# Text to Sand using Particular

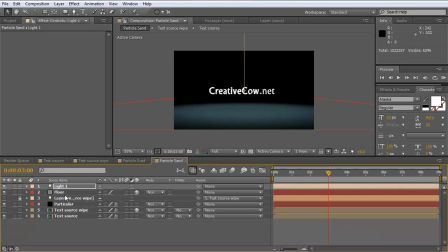So now let's have the particles hit the floor and jump back into Particular. And remember, we changed this to Bounce. And what I'm going to do is come down here to the Bounce Particle Settings, change the Floor layer to Floor. And we also want to now increase the gravity so that the particles actually start dropping.
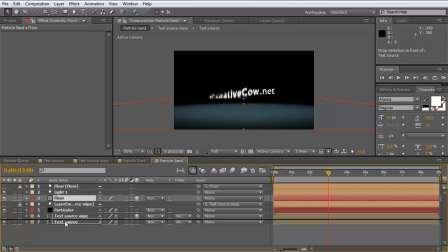We'll drop the floor below the particle layer here. So it looks like they're coming down. And when they drop, they'll hit the floor and they'll start bouncing. Now we need to adjust some of the parameters so they don't look like they're made out of rubber.
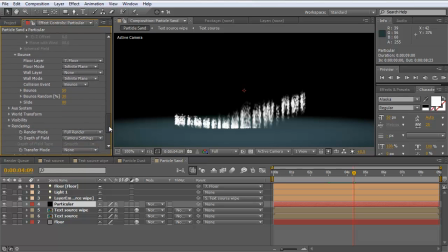They're supposed to be sand, right? So let's come down here and we can decrease the bounce to maybe 2. So they come down here, hit the floor, and just kind of stop.
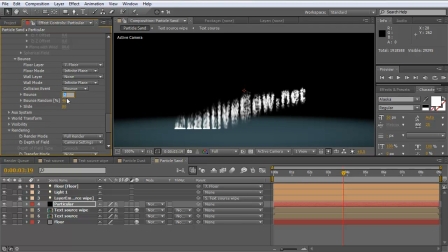Increase the bounce random. Just give it a little bit of interest. Maybe pop that up to 5. You don't need much slide.
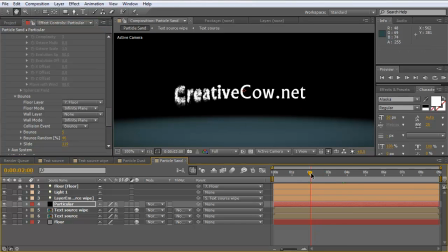And so now what you have is the text layer turning into sand and dropping straight down. Now the bad part about using bounce physics in Particular is you lose the ability to create kind of a cool look with the particles blowing or any of the,
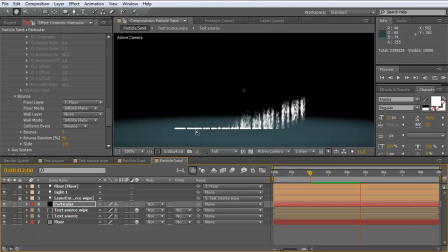you know, the turbulence or anything like that. The nice part about it is you end up getting this cool interaction with the floor layer. And as you can see, it really came down and it adjusts a line, and that looks a little strange.
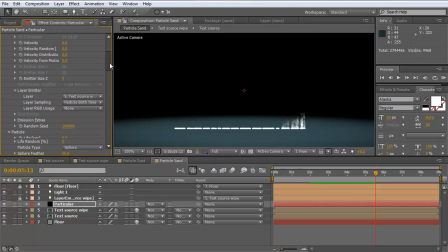We want more, maybe a little bit more of a three-dimensional look. So what you can do is pop up here to the emitter settings and increase the emitter size Z up. And if you do that, you'll start spreading out your particles. You don't want to do it too much because then it'll look strange with them falling down.
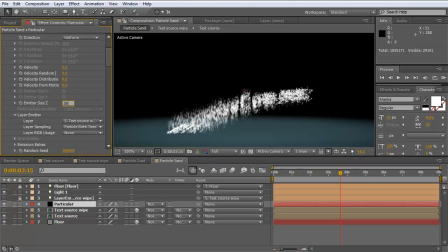So maybe about the default of 50 would work nice. So they'll fall and hit the ground and then just create a puddle of particles there at the bottom.
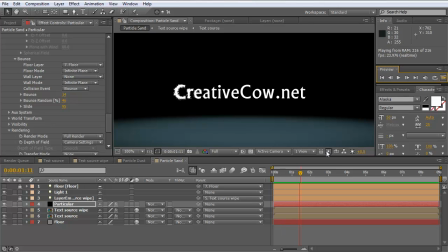And there's the animation of it bouncing. If you want this to go down faster, you can increase the gravity up and it'll be pulled faster down. If you want a little more interest, you can increase the bounce settings.
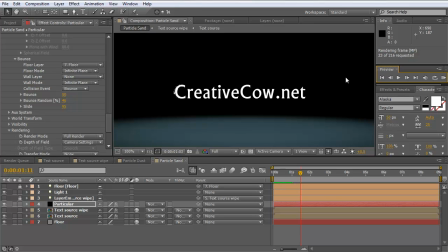Then your particles will hit and they'll interact with the floor and kind of trampoline back up in the air a little bit. Play with these settings to see what they do, and it'll, you know, just fine-tune it till you get what you are looking for.
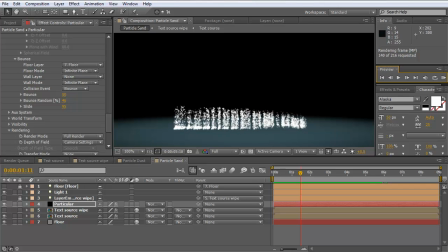This gives you more of kind of the almost a wave, or what would happen if water drops came down and hit water, it would splash back up. Just different effects that you can get from all the different parameters. And hopefully that answers your question, Sean.
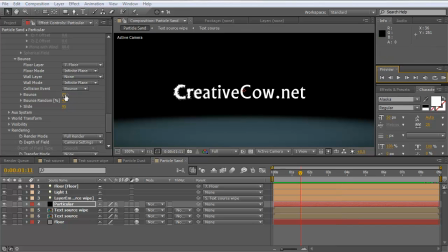So if you have any other questions or comments, hit me up at the Trap Code Forum here at creativecow.net. If you have a specific tutorial using one of the Trap Code products, especially Particular,
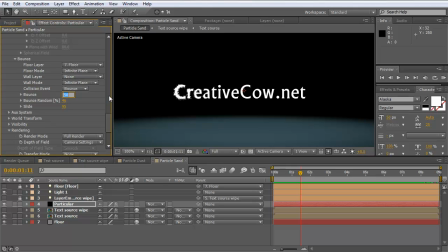hey, give me a shout out, and maybe the next tutorial on creativecow.net from me will be an answer to your question. Once again, thanks for watching, and until next time, this is Michael Park for creativecow.net.